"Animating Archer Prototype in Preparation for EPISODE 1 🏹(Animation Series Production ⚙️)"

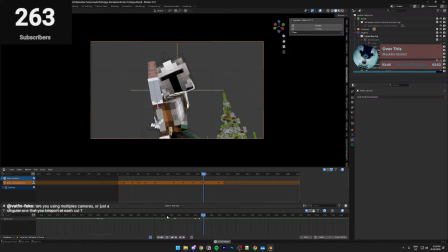3230s
I think, anyway, but it may not be bad.
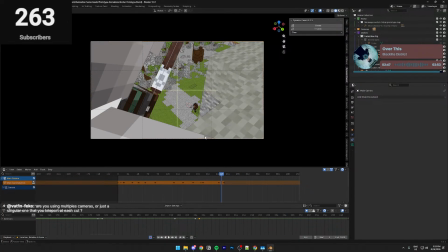3237s
See to make sure also the arrow looks like it's actually going quickly.
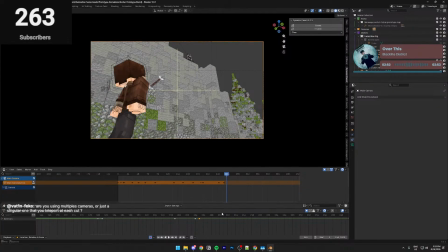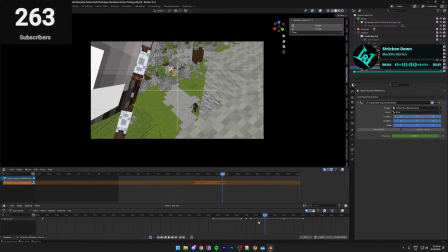3246s
Okay, that's a problem. But you cannot have that arrow there. No, no, no. From this camera's perspective.
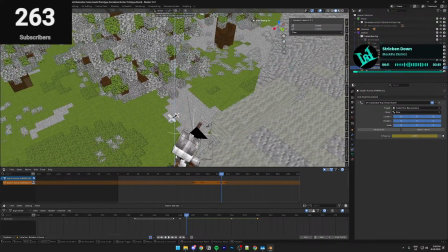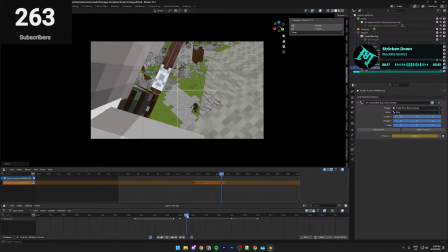3260s
Okay, what? Okay, I forgot I did that. Where's the arrow? There's the arrow. Because I have a problem now where the actual arrow needs to look like... They said change camera angles. It needs to actually look...
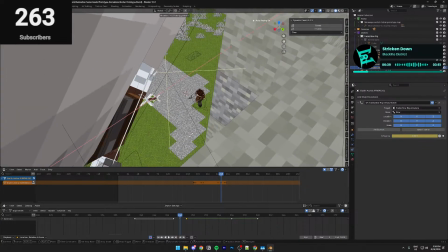3283s
That's a bit weird. I'll have it curve later.
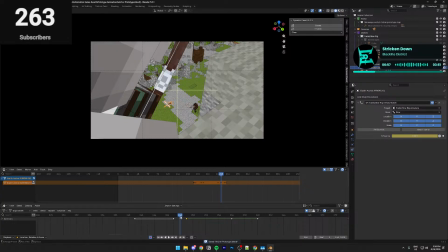3298s
Maybe try and change the focal length to give more contrast to the cut. I want the oh, sorry, that's what you mean, yeah.
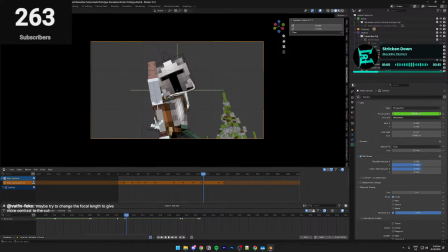3306s
Oh, maybe you're right, actually. Yeah, let's give that a go. Do I want it to be closer or further back? No, I want it to be closer. It needs to feel like... almost meaningful. Is it meant to zoom out? Or maybe zoom in?
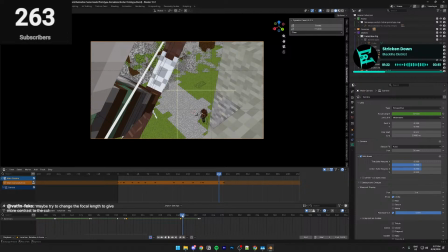3325s
No, but... and then it's meant to go... It's meant to be much further out.
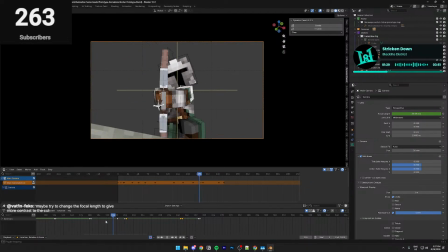Okay, that's not too bad.
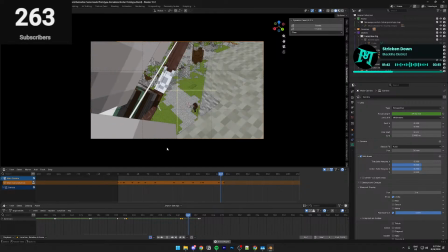3345s
I'll fix up the arrow. Don't worry about the arrow. That does actually look much cooler, I think.
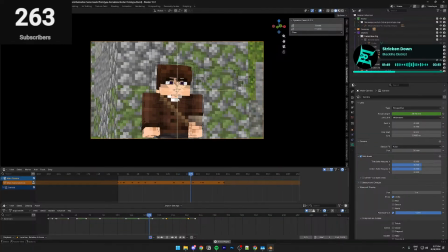3350s
I have to be honest. Because, you know, this is fast. Like, this is fast. This part's really fast, so he's charging it up, and then he's got like a moment of focus.
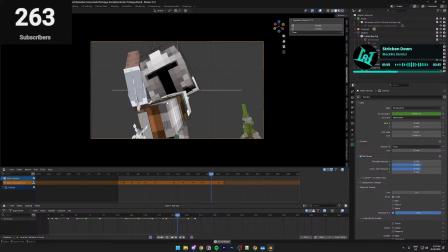3358s
He's like slow, he's calm, he's breathing, you know? It's like a slow camera. And then he releases it.
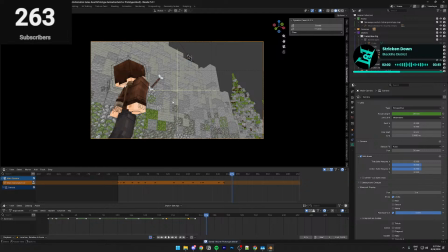3364s
Ooh! Yeah, thank you, Batness. That's a good tip. I will definitely be doing more of that.
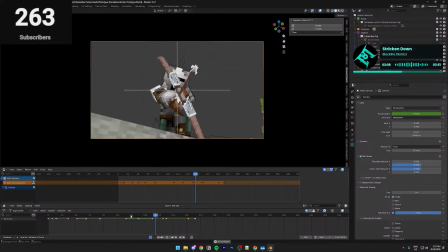3370s
It makes it look so much better. Tell me you agree, come on.
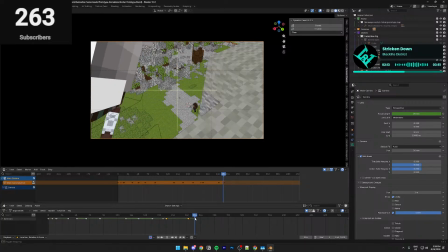3376s
I need to fix up the arrow, because the arrow kind of like drifts. Okay, what's going on with the arrow there? Wait.
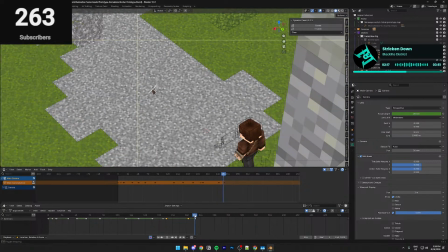3380s
This is why arrows are so difficult to animate. Because they just get so messy.
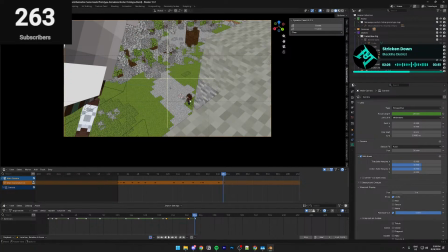3389s
Not bad, okay, but it could be like substantially worse.
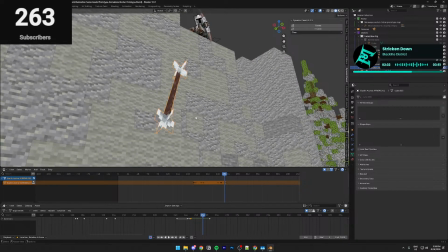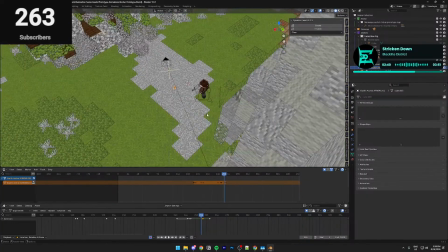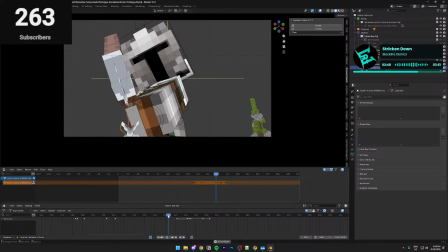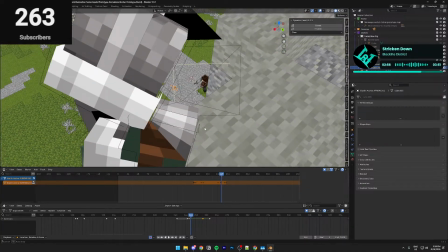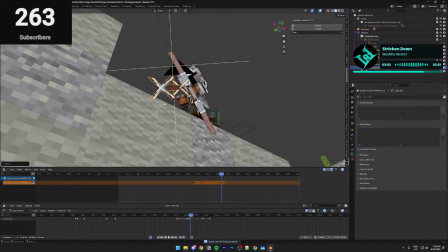3425s
The arrow trajectory can be made with curves. Oh, you really think? So should I open the graph editor?
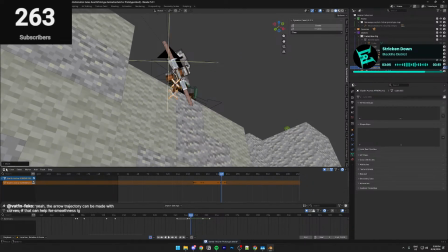3430s
Is that what you mean?
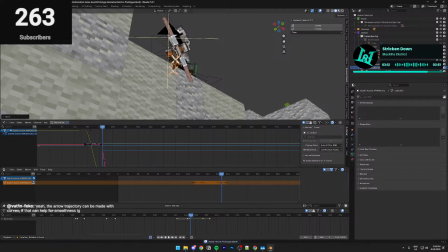3434s
I have quite a bit of stream delay as well. So like when I'm talking to you, it takes a good probably 15 seconds for some reason. And I literally my stream delay is on like 2 seconds. I don't understand why that happens. I genuinely need to figure out that and fix that.
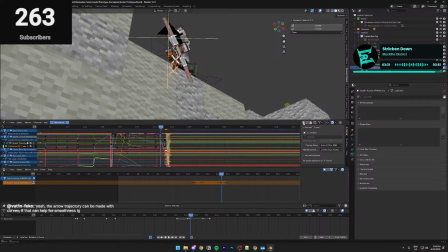3453s
My problem with the graph editor is that I don't have a clue what I'm doing. Like, I've used the graph editor. I meant Bezier curve plus follow path constraint on the arrow.
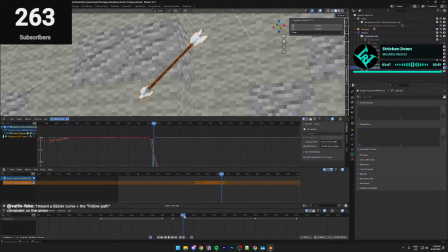3470s
Is this not a Bezier constraint on the arrow? Oh no, it's not. It's linear. Problem with Bezier is the fact that it just goes everywhere.